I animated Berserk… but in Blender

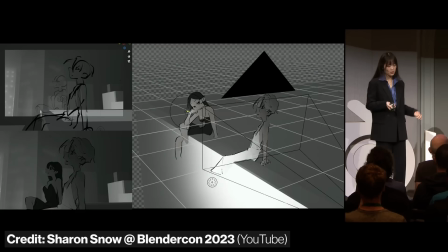4:03 To make a 3D object look 2D, you want to imitate as many 2D style characteristics as possible, while trying to keep it as 3D as possible.
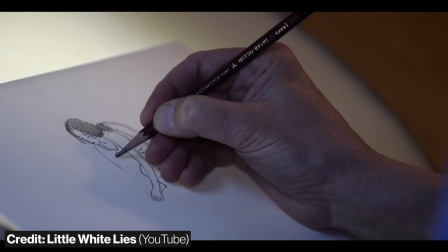4:12 And in my experience, most of the 2D characteristics you want to imitate are the human aspects.
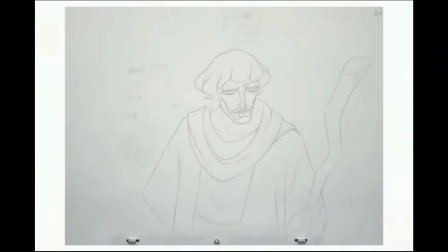4:17 If you are a traditional anime animator, for example, you would have to draw up to 12 individual frames for each second of your animation.
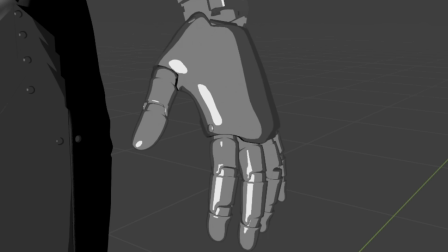4:25 So to save some time, you simplify the shading to one, maybe two light and dark colors.
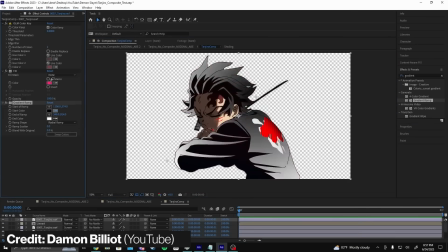4:30 And when you're drawing those shadows, your mind can't simulate them as well as a computer can. So they're maybe a bit smoother and simpler than what they would look like in real life.
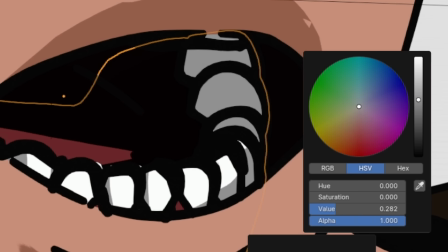4:39 Now, since you only have a limited amount of shades, the way you can add more details to any surface is with extra lines.
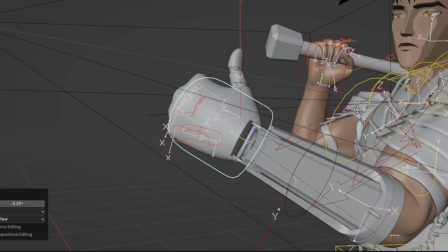4:45 And the further you go with this process, the closer you get to a 2D look. And at this point Guts looked pretty good.
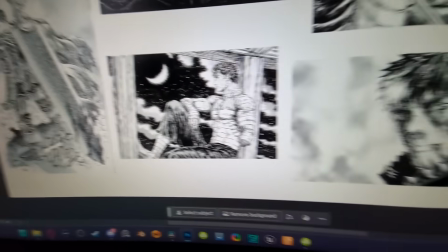4:51 But I was curious how far I could push his 2D look, so I picked an original illustration from the manga and tried to recreate it as closely as possible.
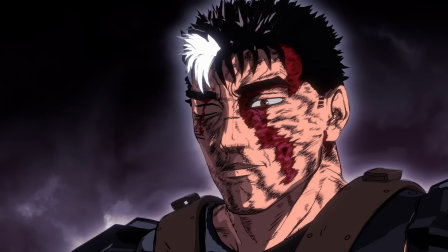5:00 And this is the end result, the shot you saw at the start.
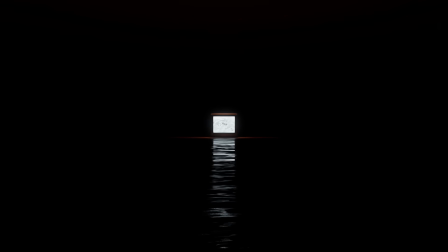5:06 And with Guts finished and ready to be animated, it was time to get into the actual animation.
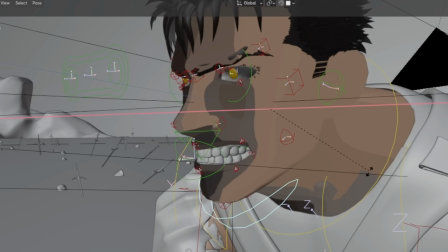5:11 But this will not just be a simple animation of a random scene. I wanted to make it a bit more difficult.
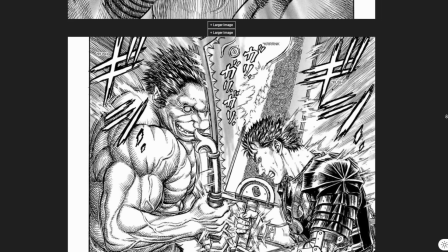5:18 The scene I wanted to recreate is the second fight between Guts and Zod, one of his more prominent enemies.
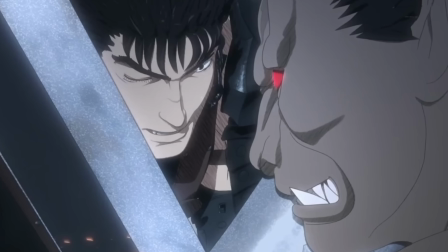5:24 And the reason I chose this scene is because it had already been animated before. This scene is featured in the Berserk anime adaptation from 2016.
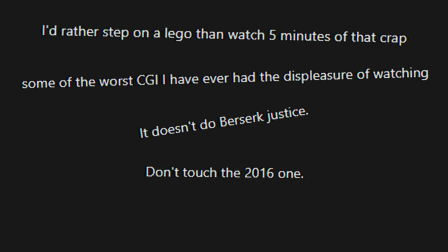5:33 By most fans, it's considered to be a pretty bad anime overall, but not because of the story.
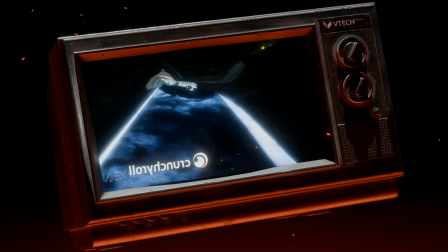5:39 The creators decided to heavily utilize 3D to animate it, and that just did not work out for them.
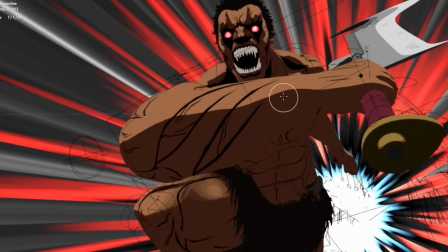5:45 So now I wanted to see if I can do it better.
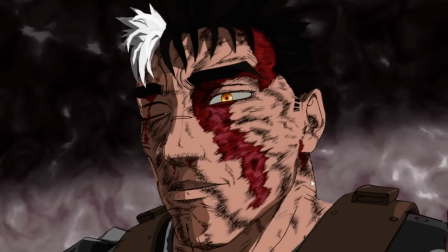5:48 I think this comes pretty close to the original, but doing this also showed me where the limits of this 3D 2D style are.
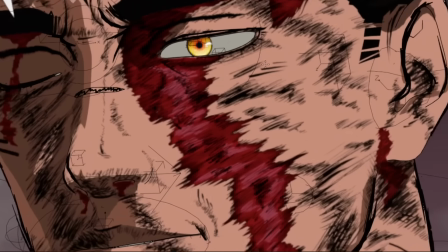5:55 The extra lines and blood that I've added to his face look great in a single frame, but once you want to animate it, it looks 3D again.
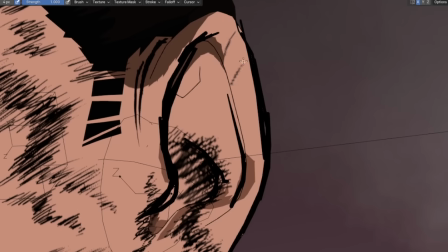6:02 I would have to draw multiple of these line textures just to animate his mouth, so to not spend hundreds of hours more on this project,
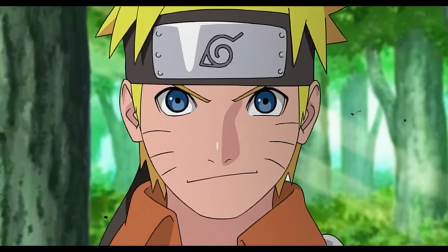6:09 I'll stick to the more simple style, which I think matches the traditional 2D anime style better anyway.
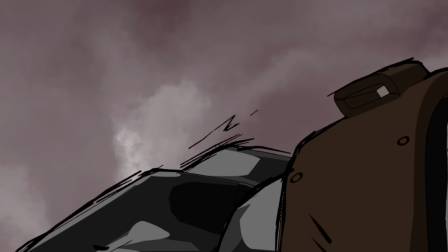6:15 I also manually added some sketch lines around the existing lineart, which definitely helps with the 2D look as well.
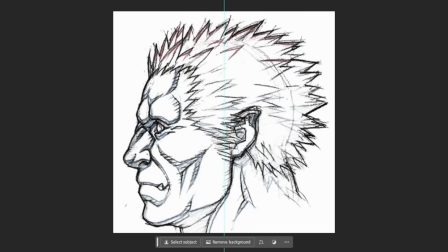6:21 First things first, let's create Guts' opponent, Zod.
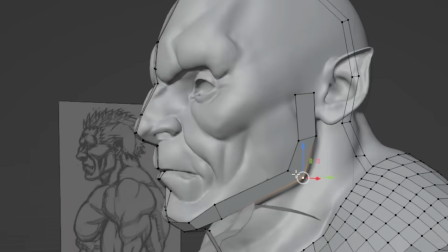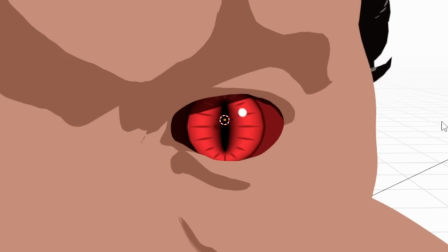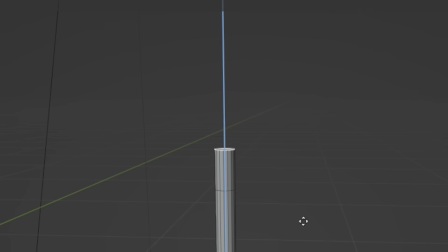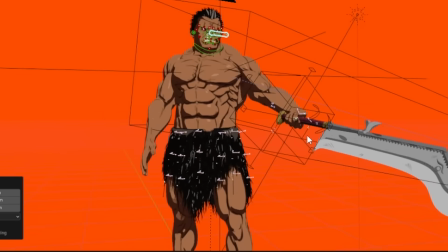6:40 For Zod, I basically followed the same workflow that I did for Guts, but I had one more idea to make him look even better.
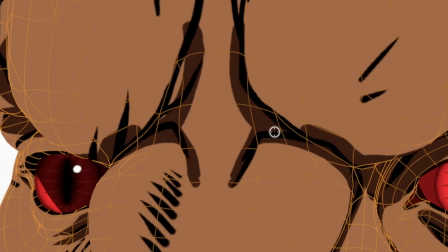6:47 I texture painted some small custom shadows. It actually added a lot more depth to his body.
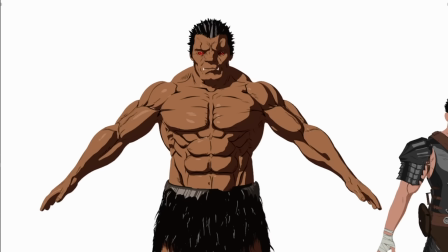6:52 This doesn't work for all scenes, but for most it looks pretty good. And with both characters ready, let's start with the first shot.
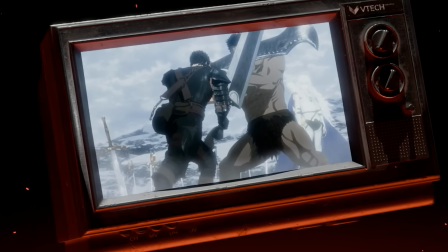6:58 The scene starts with Guts slamming his giant sword down and Zod blocking it, which felt like the perfect opportunity to create one of these.
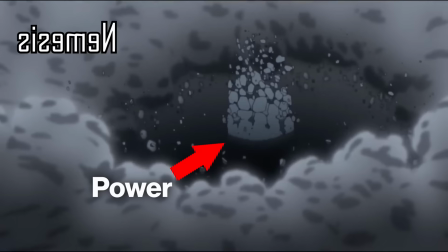7:10 It's basically a drawn out shot showing the impact and power of an attack. The first thing I needed is the environment.
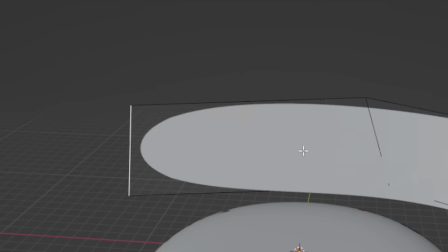7:17 Basically just a few snowy mountains with trees in the background and one main mountain as the battlefield.
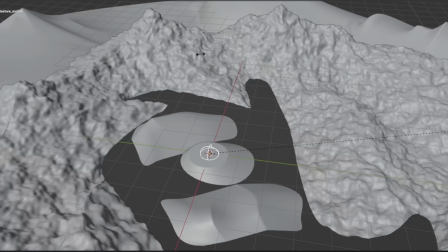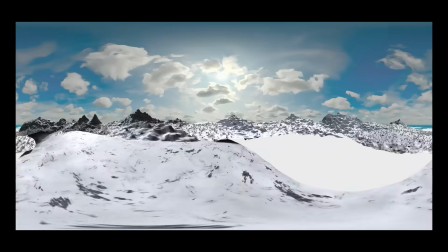7:30 To make the scene easier to compute, I actually rendered the background scene as a 360 degree image so that I can add it back in as a skybox around the main hill.
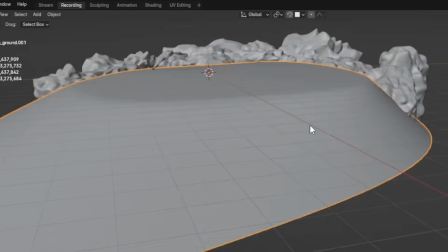7:39 That's a pretty common technique for video games as well. Speaking of the main hill, this is where things get a bit more complicated.
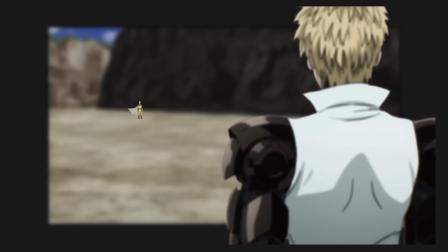7:47 In most anime, every shot is separated into dynamic elements and static elements, and both have their own art style.
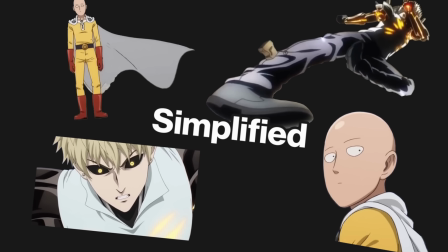7:53 The dynamic objects are more simplified, because they have to be drawn much more often, whereas the static elements, like the ground for example, are much more painterly and detailed.
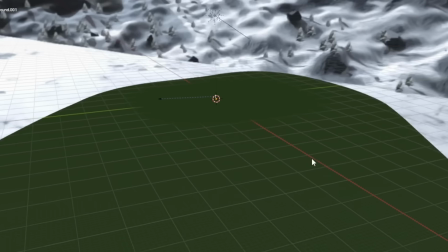8:03 So I can't just use the same material for the ground that I've used for my characters. I had to hand paint a custom ground texture.
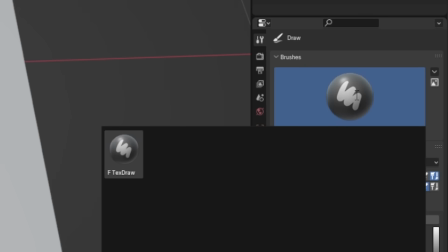8:10 Unfortunately, Blender's texture painting tools are very basic.
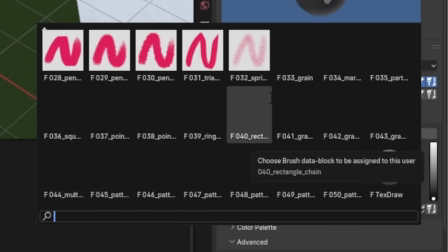8:13 All you really have is a simple round brush, which is exactly why I've created my own collection of custom texture paintbrushes.
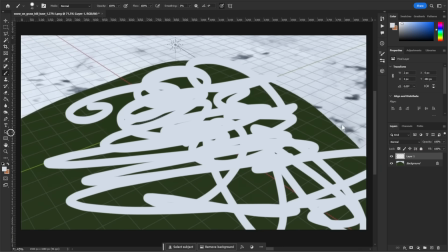8:21 It's supposed to be a grassy mountain covered in snow, So first, I painted the grass layer.
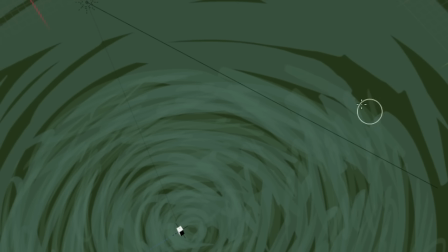8:26 This oval brush added some nice simple variation, but looked maybe a bit too simple.
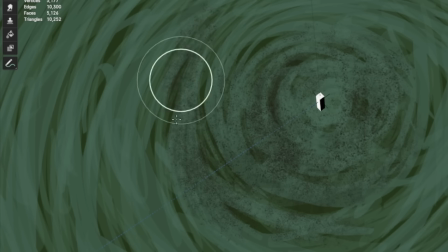8:30 So I used the sprinkle brush to add some more brown spots to represent the dirt underneath.
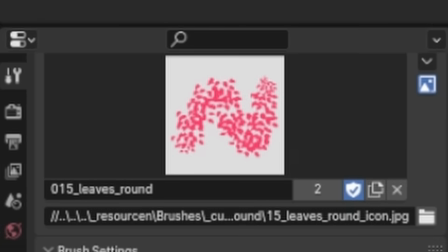8:35 Now, to give it some more depth, I wanted to see what it would look like if I used the leaves and clover brushes to add a lighter shade of green.
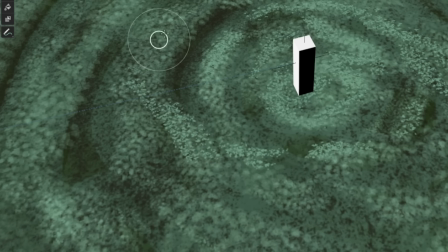8:42 It looked okay, but maybe more realistic than painterly. So I had another idea. I changed this dry brush from paint mode to smudge mode, and mixed everything together.
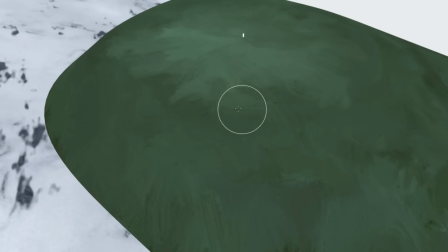8:54 And that actually looked pretty good. Now for the snow on top, I added a second texture layer,
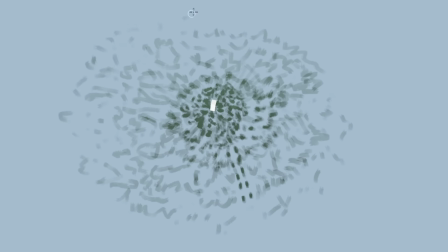8:58 used a square marker brush to paint in footsteps where the main battlefield is, and made it look like nice fluffy snow using this cloud brush.
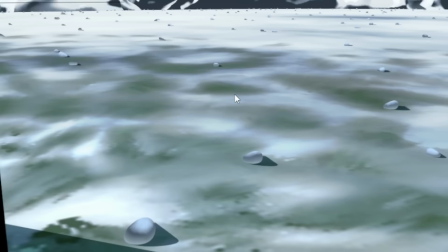9:07 And after a few more finishing touches and some more models to decorate the scene, it is done.
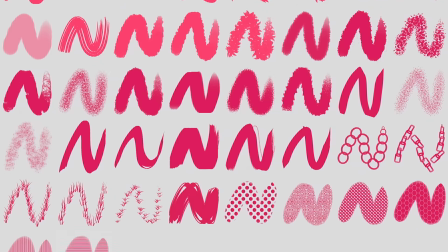9:11 If you want to get this collection of 50 texture paint brushes for yourself, check out the first link in the description.
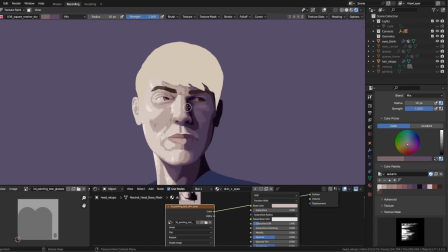9:16 I've designed it to make texture painting in Blender as fun and efficient as possible.
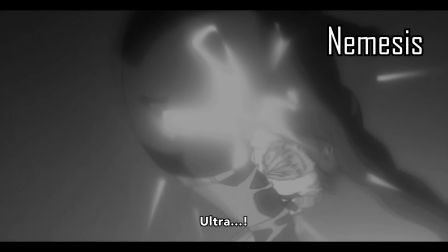9:20 Often times for these kind of shots the characters don't really move, only peripheral stuff like their hair and clothes are flowing in the wind caused by the impact.
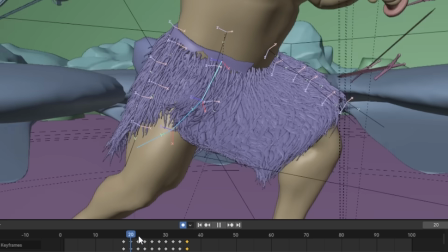9:28 So once Guts and Zod are in the right position I gave Zod's skirt a looping wiggle animation and now we can get to the fun stuff.
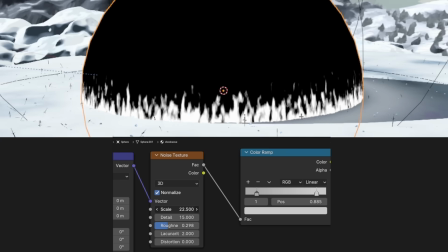9:35 The VFX First we need a shockwave or maybe even two. They're basically just spheres that scale outwards with a procedural shader applied to them.
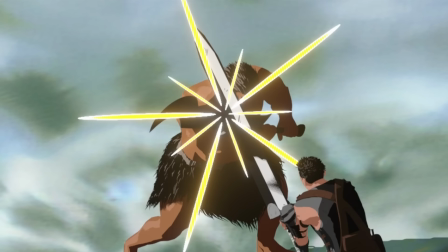9:44 Then we need some sparks where the swords are clashing together. Next up, clouds of snow caused by the initial impact.
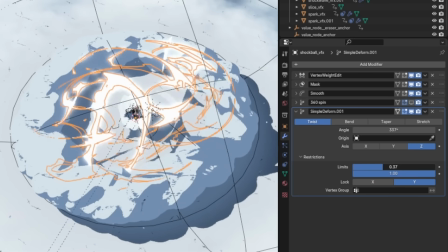9:51 And last but not least, this ball of thunder to really highlight the power of the impact.
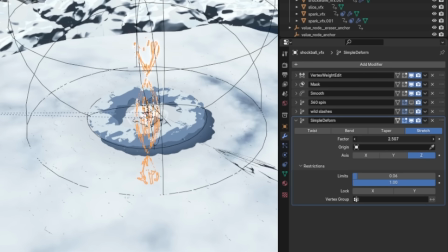9:56 And this is what it looks like.
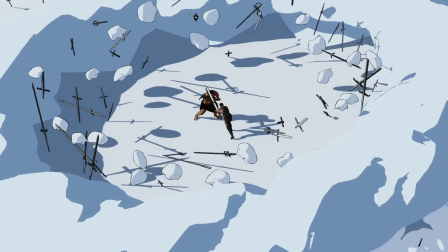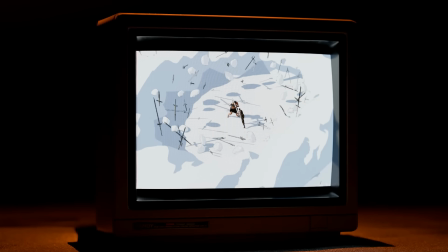10:03 I'm actually really happy with how this one turned out.
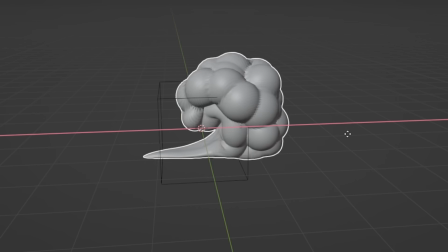10:06 But there's one thing that I've kind of glossed over in this scene that made quite a big impact on this whole project.
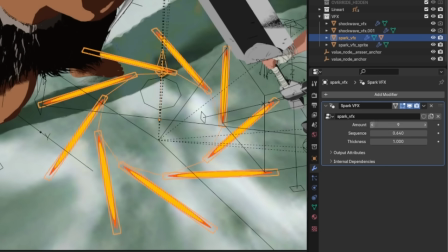10:12 To make my life a whole lot easier and save a ton of time in the future,
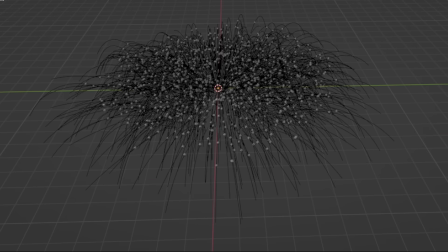10:16 I created most of the effects throughout this animation procedurally, meaning I can adjust various aspects of them on the fly,
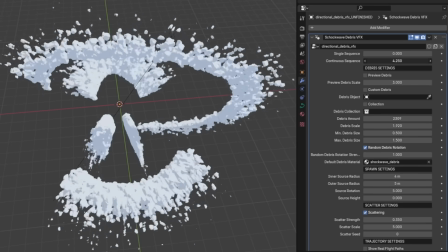10:23 and most importantly, reuse them for future projects. Which was kind of a blessing and a curse at the same time.
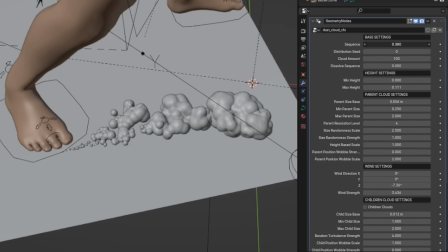10:30 The effects look much better than what I could create manually, but they also took a long time to create,
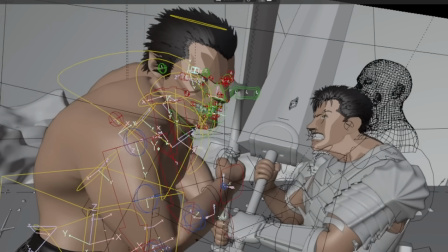10:36 which meant I had less time to work on other shots for the final animation.
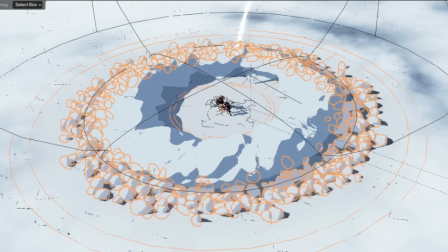10:40 I've used this shockwave debris system, for example, for the big chunks of snow after the impact, as well as the swords that are being flung into the air.
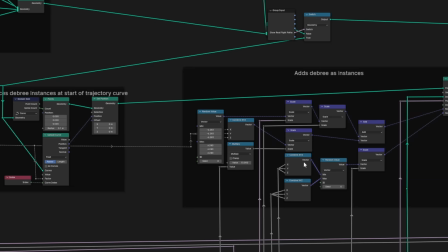10:48 It looks really cool, but also took a day and a half to figure out.
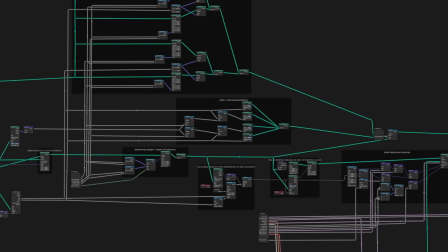10:52 I know that's just the drawback of creating reusable systems like this, but it feels like I'm wasting time every time I'm creating one of these.
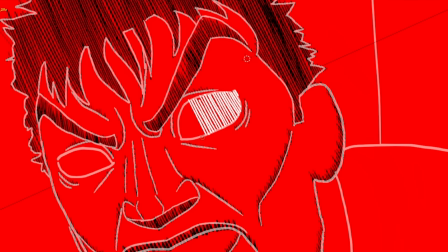10:58 But that wasn't even the biggest time sink of this whole project.
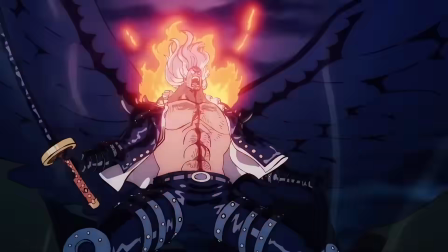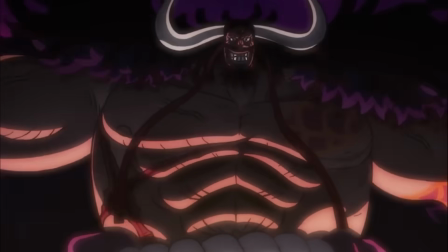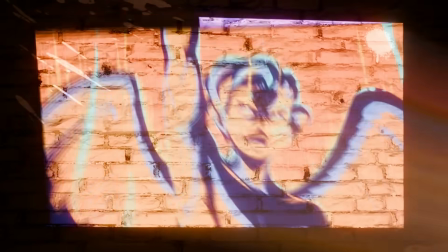11:13 To really sell the rage and energy of the impact scene, I wanted to try and imitate the impact frames from the newer One Piece episodes.
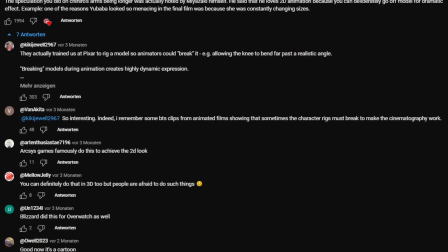11:22 They just look so cool and intense. One thing that I saw in the comments under my Spirited Away video was that some of you mentioned how 3D
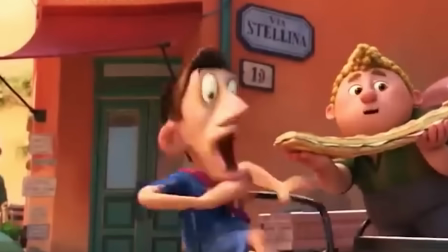11:30 animators often bend and break the basic shape of the characters to create more expressive poses.
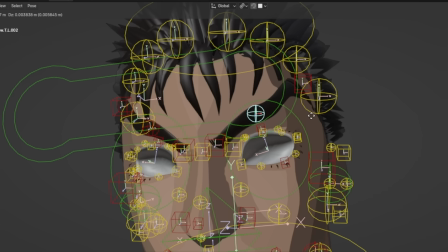11:36 I really wanted to try that so all I really cared about while animating Guts for this scene was what he looks like from the camera's perspective.
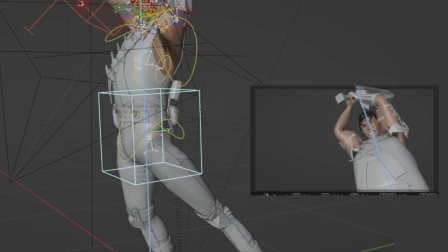11:43 It looks really weird from anywhere else, which I had to get used to at first, but it made creating very dynamic and expressive poses a lot easier.
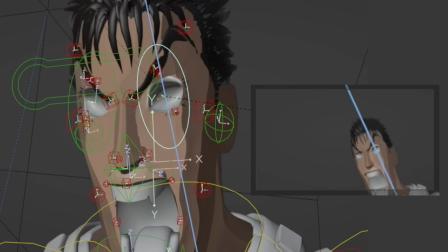11:51 The last thing to bring this to the next level and transition us to the second part of the shot are manual line art lines using the grease pencil.
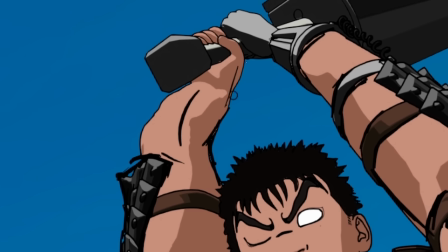11:59 This technique really elevated the motion and rawness here even more, and is also what I've used to create the one piece style impact frames.
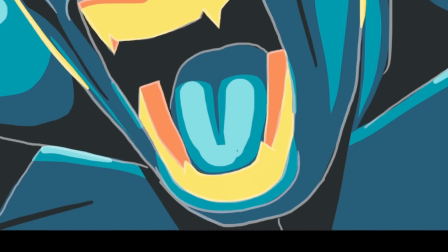12:08 In case you didn't know, creating something like this takes a long time. But I kind of underestimated how long this would actually take.